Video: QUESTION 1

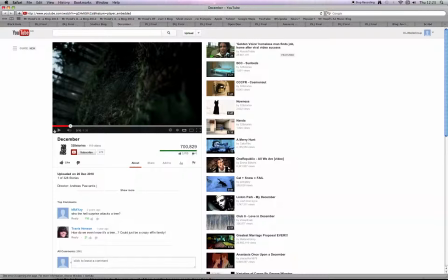[4:08]
When the male protagonist jumps from behind a tree, a loud dramatic sound effect is used to catch the audience's attention at that specific point. We've used this in our short film when the attacker grabs hold of our female protagonist, like you see in our film here.
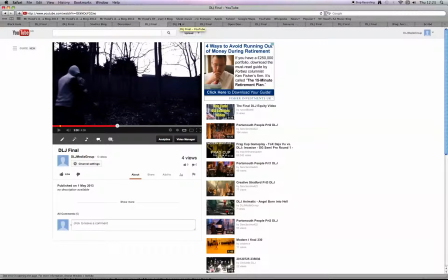[4:27]
We've also used organ music when our female character is located in the church. This will reflect the theme of religion and add depth to the atmosphere.
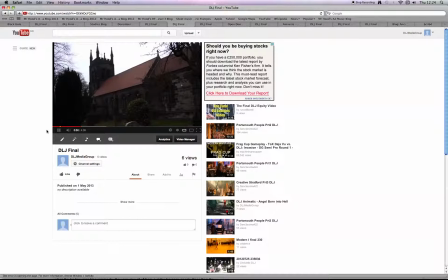[4:37] Thy kingdom come, thy will be done, on earth as it is in heaven. Give us this day our daily bread.
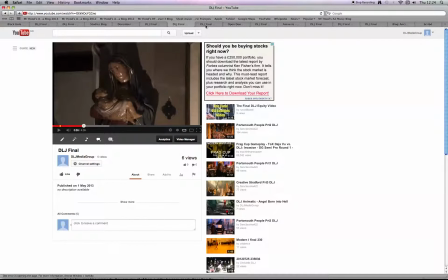[4:43]
As you can see. We've followed the genre convention of having a female protagonist being attacked by a male.
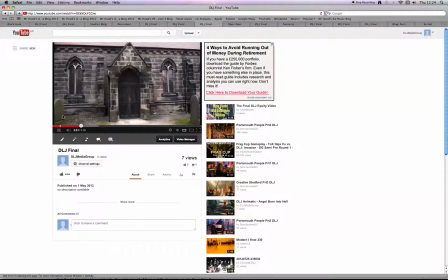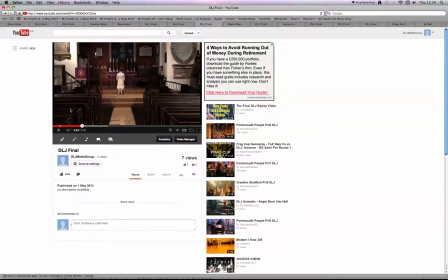[4:56]
We're going to show you the bit from where our male villain follows a female protagonist.
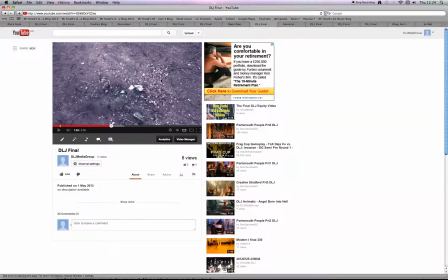[5:10]
That's it. Okay. I think so. That one, that's it. It is, just wait.
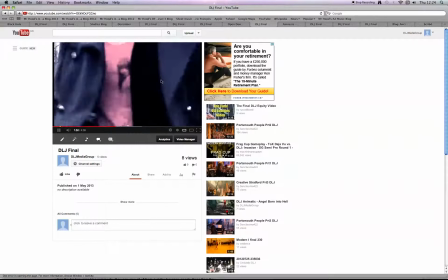[5:21]
That's Indiana's. Right. Okay.
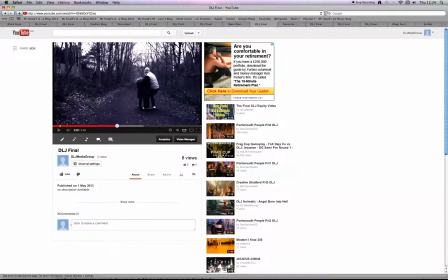[5:26]
We have done this so our genre is recognisable by our target audience, enticing them to want to watch the short film. The convention can be seen in the short film called The Open Door.
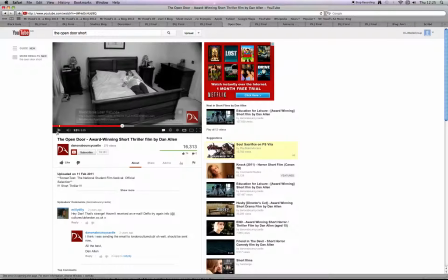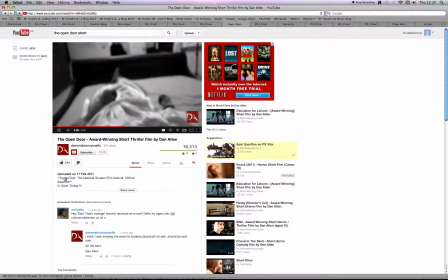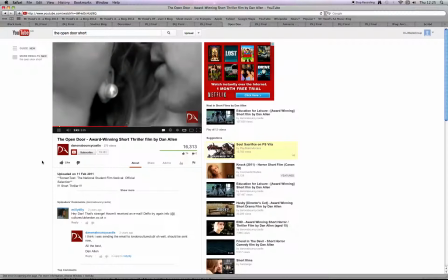[5:50] Hi, Jamie. It's not Jamie.
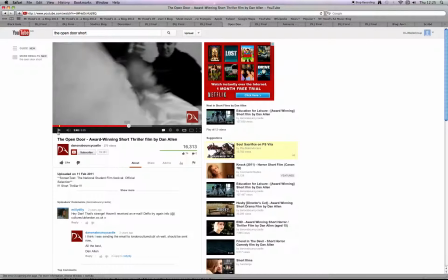[5:59]
This convention is generally used. The stereotypes of females can range from being vulnerable because of their lack of strength, stereotypical lack of strength, to needing to be protected by a male figure. By having a male attacker, the female's weakness is exemplified, as they cannot protect themselves in most cases.
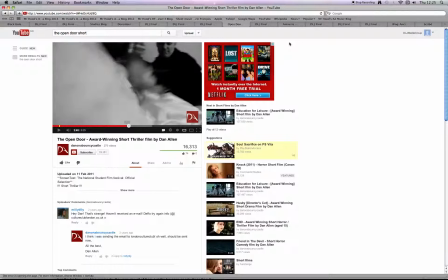[6:15]
However, crime is most commonly linked with males, and therefore thrillers follow the stereotype that is linked with crime in today's society. The use of dialogue also helps to exemplify this genre.
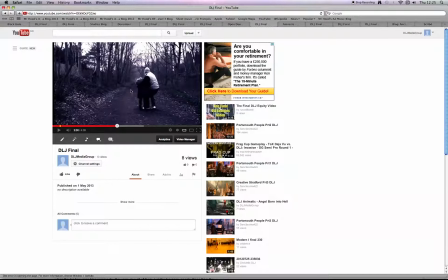[6:31]
Look at, yeah.
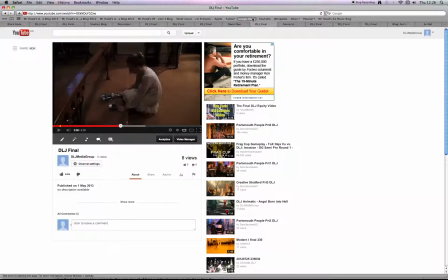[6:35]
You see the male's overpowering the woman. This dialogue tells us that the audience that tells the audience that she's distressed and in trouble, matching the paralinguistic actions she's doing, struggling to get her attacker off. This exemplifies that she's helpless and implies the next move of her attacker,
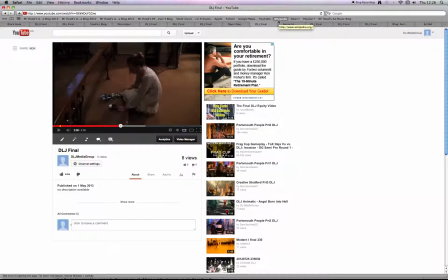[6:55]
which would be, Another convention found in short films is that well-known actors are rarely used. In most cases, the actors used are at the early end of their career and will participate in short films to gain experience. The reasoning for this, however,
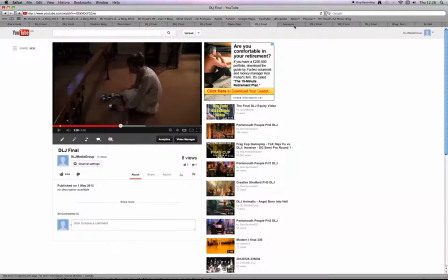[7:09]
is that most production companies who make short films do not have the budget to hire Hollywood stars to be in the film and do not rely on the actors to draw an audience, but the quality of their filming. In our media product, we use people who are gaining experience to help them get into university to start their career in acting. Weapon focus is another convention we have found in thriller short films.
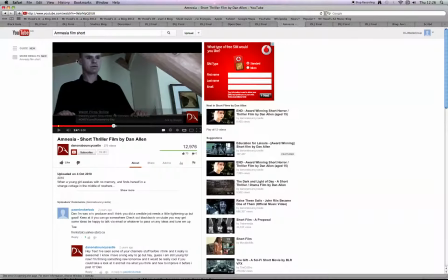[7:29]
In Amnesia, the female character uses a knife to protect herself with as she feels intimidated by her situation.
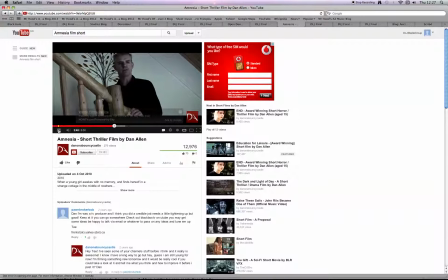[7:37] Tell me! What are you coming at?
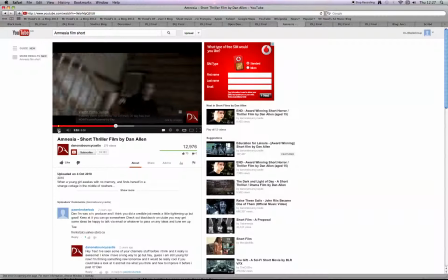[7:42] Stay away from me! Get away!
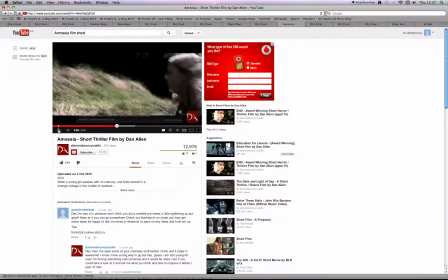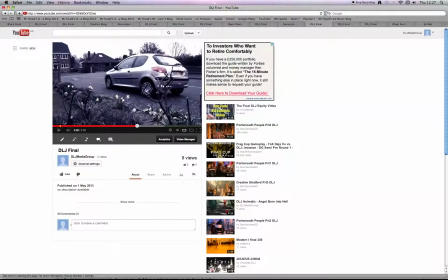[7:52]
Similarly, in our media product, the female protagonist picks up the first object she sees to protect herself with.
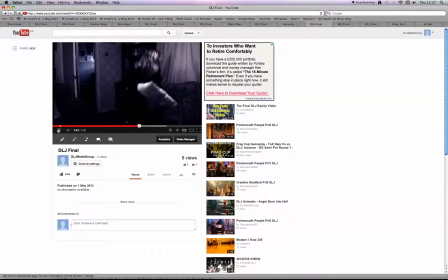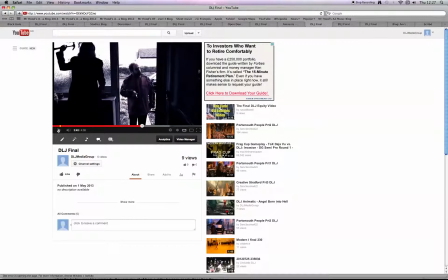[8:07]
Hammer time. A final convention that we've used in the attacker is silhouette. As you can see still in this clip, the female protagonist is in silhouette.
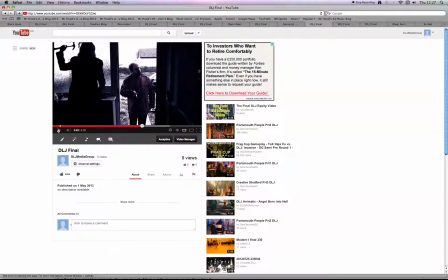[8:18]
Adds an element of mystery. The use of contrast between low-key lighting and high-key lighting, the natural light from outside, has enabled us to make the female character in silhouette. This has added to the theme of mistaken identity.
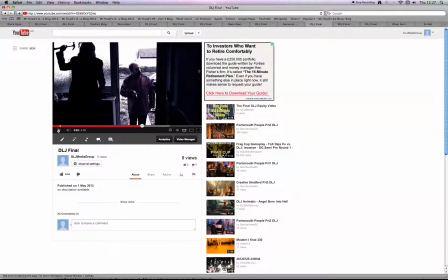[8:33]
This feature is seen in many thriller films and can be seen in The Short December when the attacker is outlined by high-key lighting, but makes him into a silhouetted figure, masking his identity.
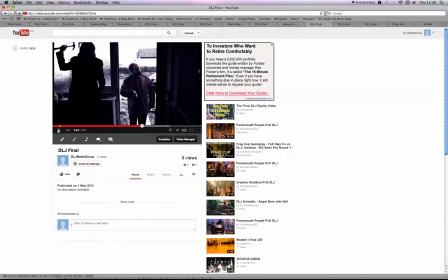[8:49]
Challenge. On the other hand, as a group, we decided to challenge a couple of conventions of thrillers to make our film more original. Firstly, our female victim becomes the attacker. This perhaps doesn't subvert the full convention, as this is seen in the film Carrie, when she's bullied at school,
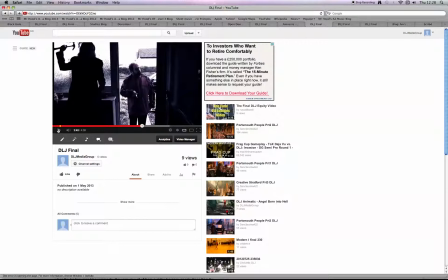[9:04]
but then turns on everyone who had ever made her life a misery. However, in our media product, the victim, in her defence, kills her own father. This narrative point is very specific and definitely challenges the generic conventions.
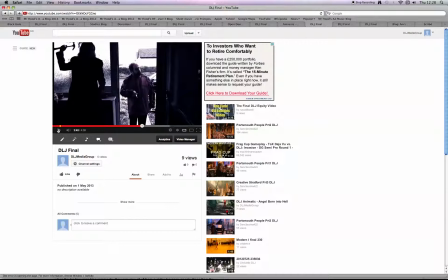[9:18]
Her father fails at protecting her when she is attacked, and this subverts the convention that a male character should protect the female when put under any threat. To represent protection, we have inserted within our film the Virgin Mary and baby Jesus.
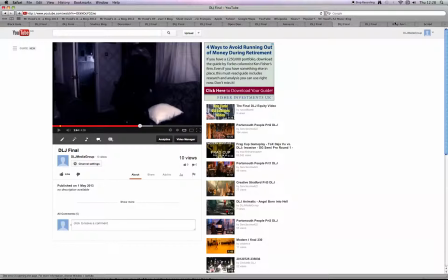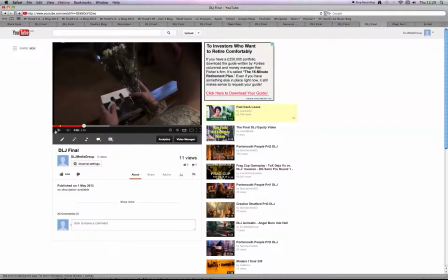[9:37] Give us this day our daily bread, and forgive us our...
This is to reflect the protection a parent should have over their child. Our female's costume when in the church also challenges the convention, as the colour of white connotes purity and innocence.
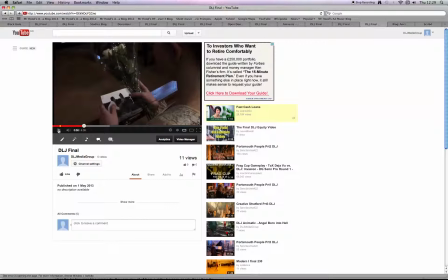[9:55]
This is in some way as appropriate because she is in a church asking for forgiveness, but on the other hand, wrong because she isn't innocent at all.
trespasses, and we forgive those who trespass against us. And lead us not into temptation.
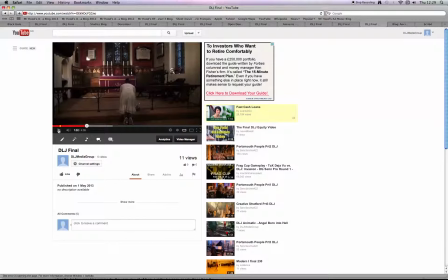[10:11]
Whilst in the church, she's asking for forgiveness from God himself, but also her biological father. Develop. To develop the convention of different time periods within our short film,
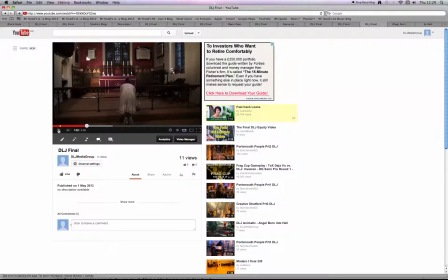[10:24]
we noticed in numerous films that when there is a change in time, either a flash forward or a back, that a colour, filter or matte was used. Another way in which a change in time is shown is through a noise and a transition between footage. When editing our film, we decided to incorporate both of these ideas,
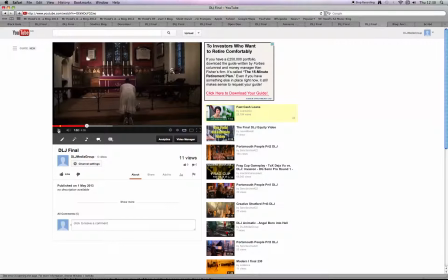[10:42]
so when our female protagonist flashes back, there is a colour filter, a sound and a transition. To also highlight to our audience change in time, the female character is in different costume with a different hairstyle.
Which delivers from evil, for thy is the kingdom, the power, and the glory, forever and ever.
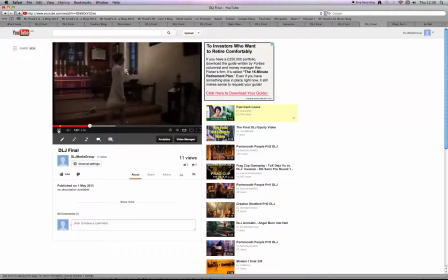[11:01] Amen.
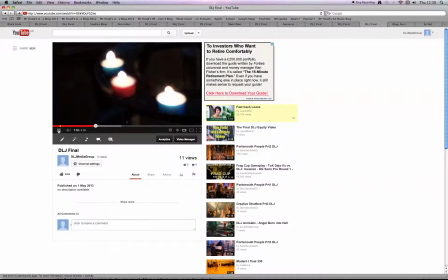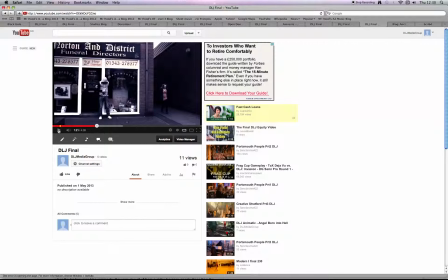[11:16]
Another way to develop our film to follow the conventions of a thriller was to add the theme of religion within it. This made our film a religious hybrid. To emphasise the theme, we have used a number of techniques to emphasise this to our audience. Firstly, the location of a church is used. Secondly, a crucifix is given to our female protagonist by her father.
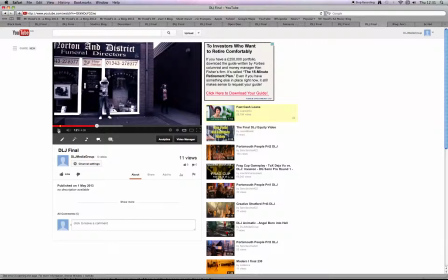[11:36]
The use of the Lord's Prayer when in the church, and the name and tagline of our film, Angel Born in Hell. Can you forgive the sins of the Father? All of these emphasise a religious theme, and we therefore develop the convention of a thriller by adding our own theme.
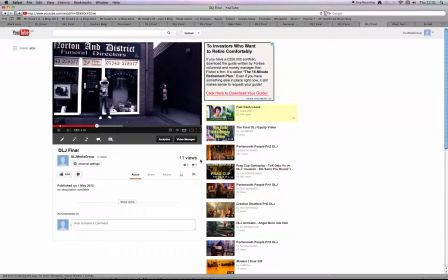[11:54]
We're now going to talk about the poster in a magazine.
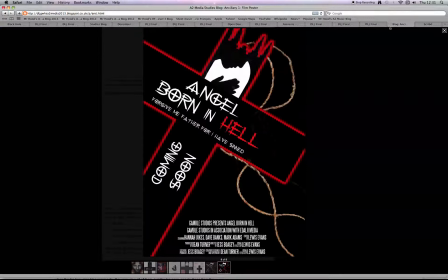[11:59]
This is how we've used, developed and challenged the conventions of most thrillers in our media ancillary tasks. Firstly, we looked at different sizes of movie posters and found that the convention is that they are portrait and A1 in size.
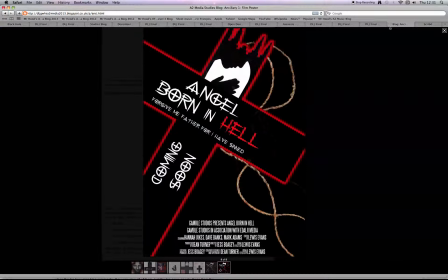[12:14]
This can be seen by many different movie posters such as Doubt and Carrie. We've decided to use this convention for our film poster. Secondly, we have looked into the credits that are on a movie poster.